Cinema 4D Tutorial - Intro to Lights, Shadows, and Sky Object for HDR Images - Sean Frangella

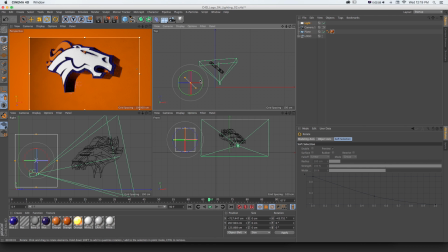255s
If we rotate it and look back and forth at those renders, there is a difference. Now for all lights, the basic properties are we could add a bit of color if we didn't just want white. So maybe we want to create some indoor lighting with kind of a light orange-ish color for our key light.
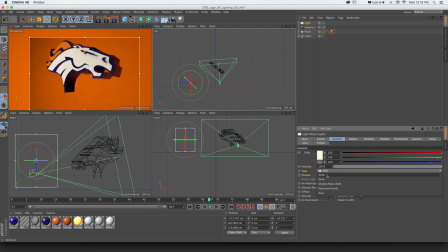272s
And by default, shadows are turned off. So we would want to add shadows. And there's a couple of shadow types as well. We could, of course, have none. We could do soft, and we'll start to see how those shadows, our wall as well as the shadows in here. And soft shadows will give us this feathered edge without fall off, so it renders a little quicker.
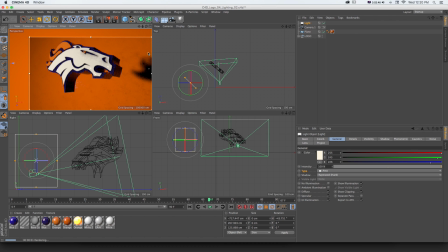292s
If we do ray trace, it's going to be a much more harsh line, so we can see it's just the outline. And if we do area, it's going to be similar to soft, but it has fall off, so it takes a little bit longer to render, but you're going to get a more accurate look. And if we do a quick render of this, Now
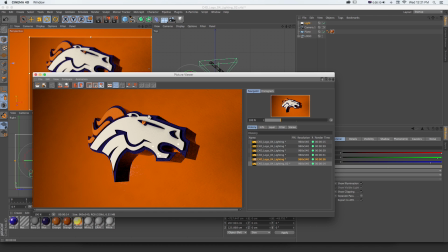308s
we can see in full res what that one light is doing with casting our light as well as our shadows versus where we started here where there's just the ambient lighting.
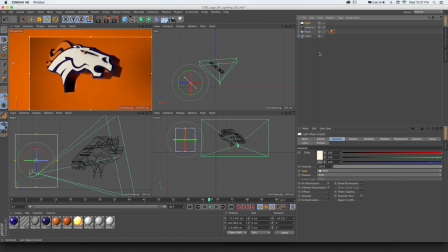317s
Now, lights have a lot of settings and you can really tone this in and do a lot if you want to do things like, in the case of an area light, you could even change the shape so it's emitting from a different shape like a disc or a cylinder. Under visibility, you can affect things like the fall off. And in shadow, we could further refine that shadow.
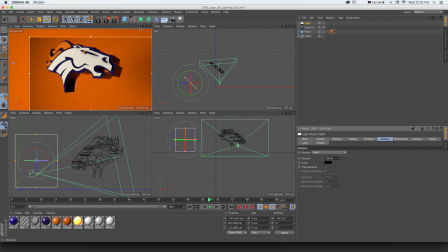336s
So in addition to the type, we have the density. And let's just quickly pan over here and we'll look at how that shadow is falling on our wall. And we could tone it down if we want all the shadows to be a little less, and we can see how that'll affect both our object and the shadow on the wall.
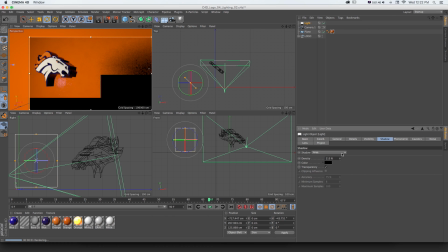352s
We could turn it up if we want really dark shadows or really pronounced. We also could adjust the color.
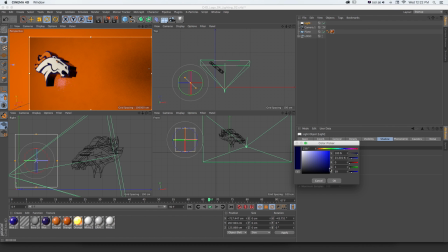359s
So if we're outside, we're probably not going to see 100% black shadows, and we could give this kind of a more realistic feel and adjust the color of these shadows. You can also go even further to add things like caustics if we're seeing light through different materials,
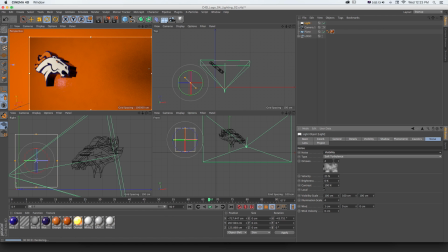373s
as well as noise if we wanted to use lights to add things like fog, where if we set that to illumination,
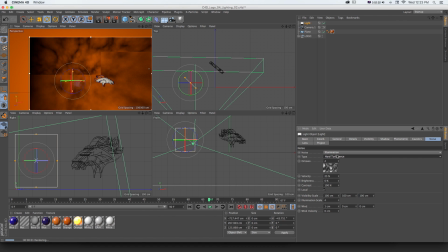380s
now you can see it's casting different types of turbulent noise and quite a lot of stuff.
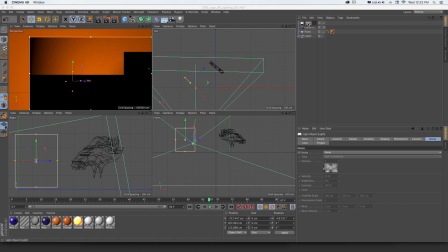386s
So let's just keep it simple for now. We'll have that light be our key light. If we wanted a dramatic look, that'd be fine.
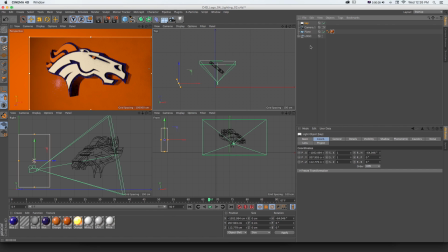393s
But if we want something a little more even, we would want to balance this out. So what we could do is take this whole light and copy it by holding Command and dragging up in our Object Manager,
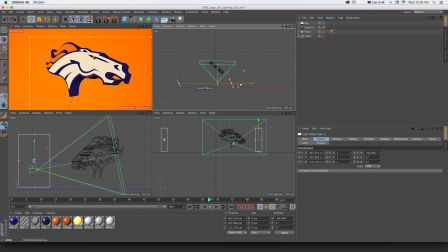402s
or starting to drag and holding Command in our viewport.
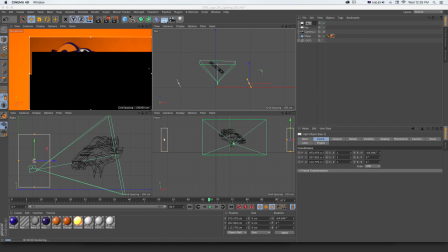406s
And I'm going to put this one on the side. And what we want to do is use this as a fill light, so it'll fill in some of those details. So on this light, I'm going to give it a contrasting light blue color, so it'll kind of balance out the light.
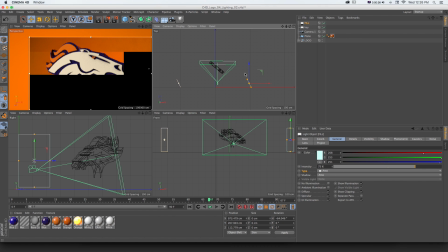418s
I'm going to take the intensity down because we just want this to fill in the light, and we'll rotate it to point at our logo.
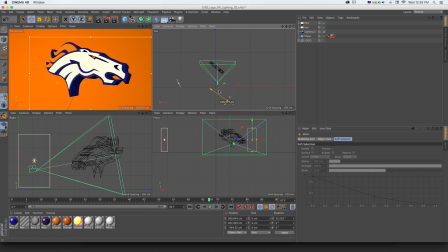425s
And since it's kind of rotated already, kind of move it to where it's on the side, but we'd still get it filling in. And now if we take a look at those differences with that one on and off, you can really see, especially on the object, how that helps to fill in some of those details and edges. Now, if we want to get a little bit of more definition in the small details and edges,
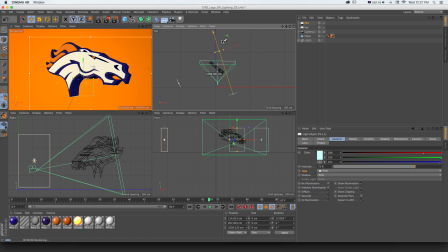444s
we can take that same fill light and I'll copy it and drag it back, and I'll call this a rim light. And what we can use a rim light to do is just catch some of the details and edges, so we'll get that behind the logo.
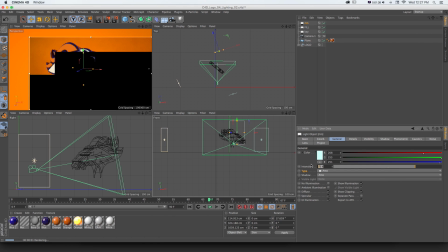457s
We can leave it at this light blue and we'll put that intensity even lower.
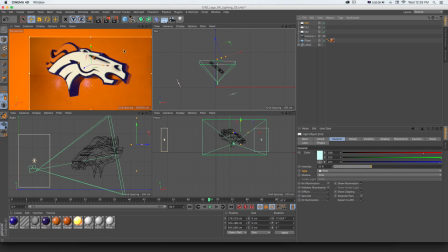461s
And what that's going to do if we turn it on and off is really help to fill in some of those edges and just give us a little bit more definition. Now, we could keep adding lights to do specific things. This is a good basic setup of our light. But one thing we can do in kind of a different way when we're working with 3D is, in addition to using physical lights in our scene,
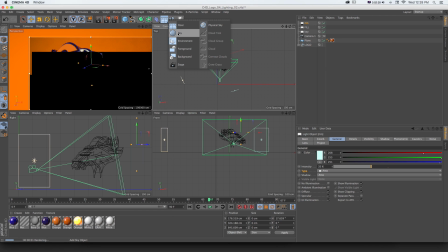480s
we could use this sky object up here and use an HDRI image
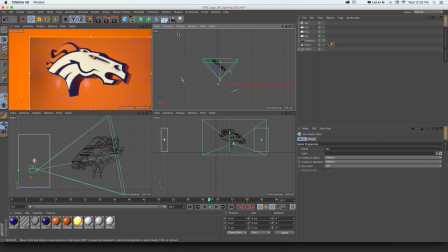486s
to wrap around our scene and show a different environment in the reflections of our object. So the way we can do that after we drop our sky in is I'm gonna make a new material
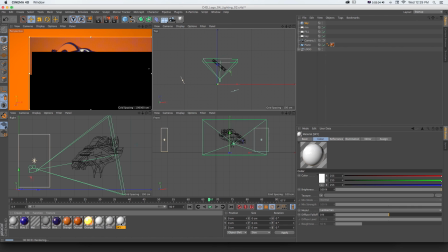496s
and I'll call this sky and drag that onto my sky object.